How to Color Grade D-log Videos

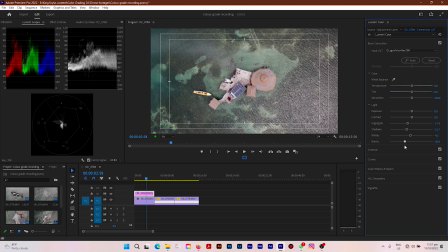And it's the opposite for whites and highlights. The next thing I want to do is to bump up my contrast a little bit to emphasize some more on my shadows and my highlights. So I'm gonna put my contrast to about 25, thereabout.
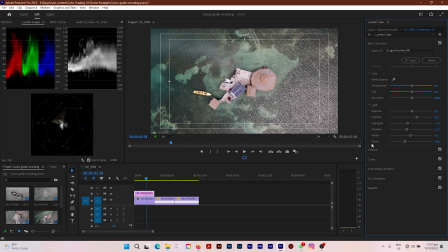And nice, the video is coming to life. Look at it, it's looking lovely as is right now, but we're gonna add some more finishing touches. The next thing I'm gonna do is go down to color wheels and match.
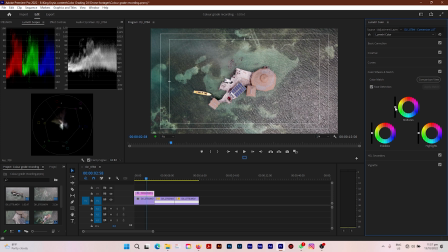And here, I'm gonna pull down my midtones a tad bit, pull down the highlights, and also pull down the shadows just a tad bit. And that there is the end of fixing your exposure,
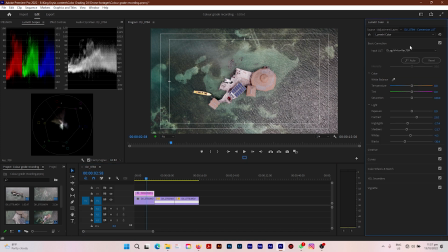the next step we're going to take is to correct your colors. Now for that, I'm gonna go ahead and put another adjustment layer on top of the conversion LUT adjustment layer we just drag and dropped.
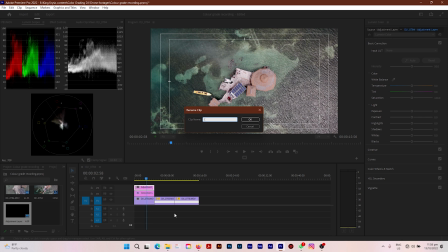Now we're gonna rename this adjustment layer to color correction, and then we're gonna go down to curves. So a key point to note, guys, is that color grading is not the same thing as color correction. Color correction is correcting the exposure and colors of your video, such as the white balance, your shadows, your blacks, your whites, and highlights, while color grading is adding your creative touch to the video.
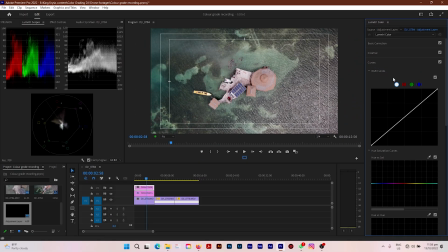And the first thing we're gonna do on the RGB curve right here, keep it on the white, is put a dot right there, and the next one right up here. And we're gonna pull this one down here down a little bit, and you're gonna pay attention to your vector scope over here to ensure that it's
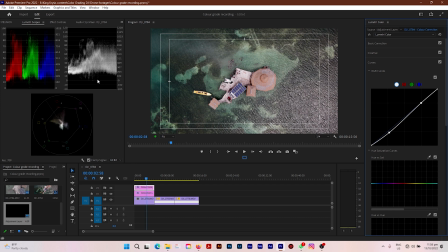not touching the zero line too much or the 100 line too much. It should always lie in between so everything is in balance, and always ensure that your colors over here are not all over the place and that they are close to each other as much as possible.
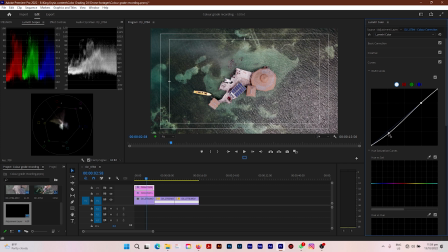So I'm gonna pull this down a tad bit more to add more emphasis to my shadows, because down at the bottom here is affecting the shadows and blacks within the video. The next thing I'm gonna do is go down to hue and saturation. Now I want my water to look saturated and rich in color.
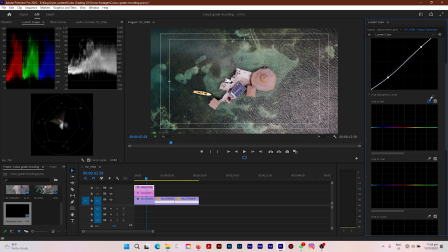So I'm gonna click the eyedropper tool right here on the hue and saturation within the curves, and click on a blue section within the water, and it will select the blue colors over here. And I'm gonna bump the saturation up just a tad bit, not too much, so the video looks oversaturated.
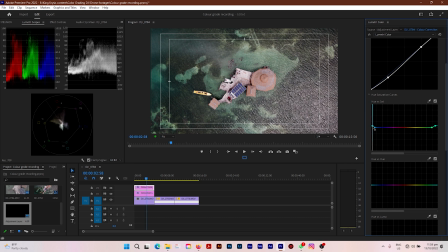So push this one right up a little bit more as well. And we're gonna go down to hue versus hue. The water looks a little too blue greenish, so we want to bring it a little closer to a rich blue color instead of leaning towards the blue greenish,
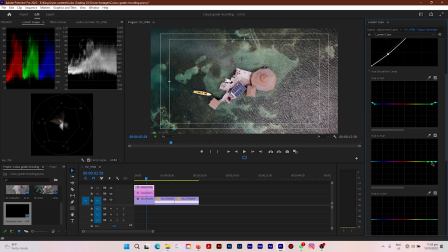even though the water out there was looking a bit blue greenish in reality, but we want it to look blue. So we're gonna pull this down to blue within that cyan region. And if you look there, the water is looking bluer than it was before, which is lovely.
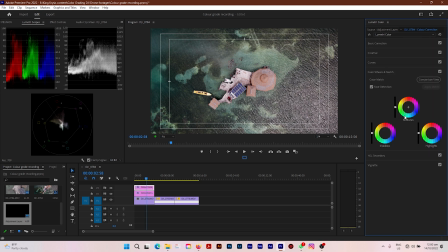Now let's go down to color wheels and match once more in our color grading tab. And we're gonna pull down the midtones just a little bit more. We're gonna push our midtones right here towards the orange reddish section within the color wheel.
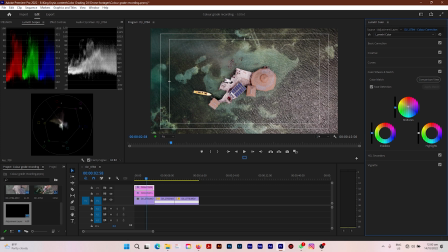Perfect. Now for the shadows, we're gonna pull this tab a tad bit down a little more, pull this knob, and we're gonna push the shadows towards the blue direction, just a little towards the blue direction. Lovely.
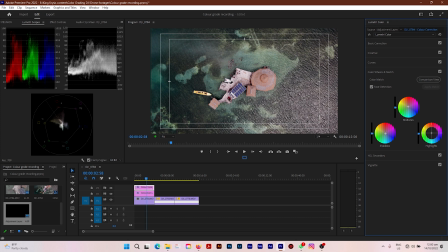And pull the highlights a tad bit down as well, and push the highlights towards a yellow slash orange kind of tone. Nice, nice. If you guys hear my laptop's fan kicking up, please just ignore it.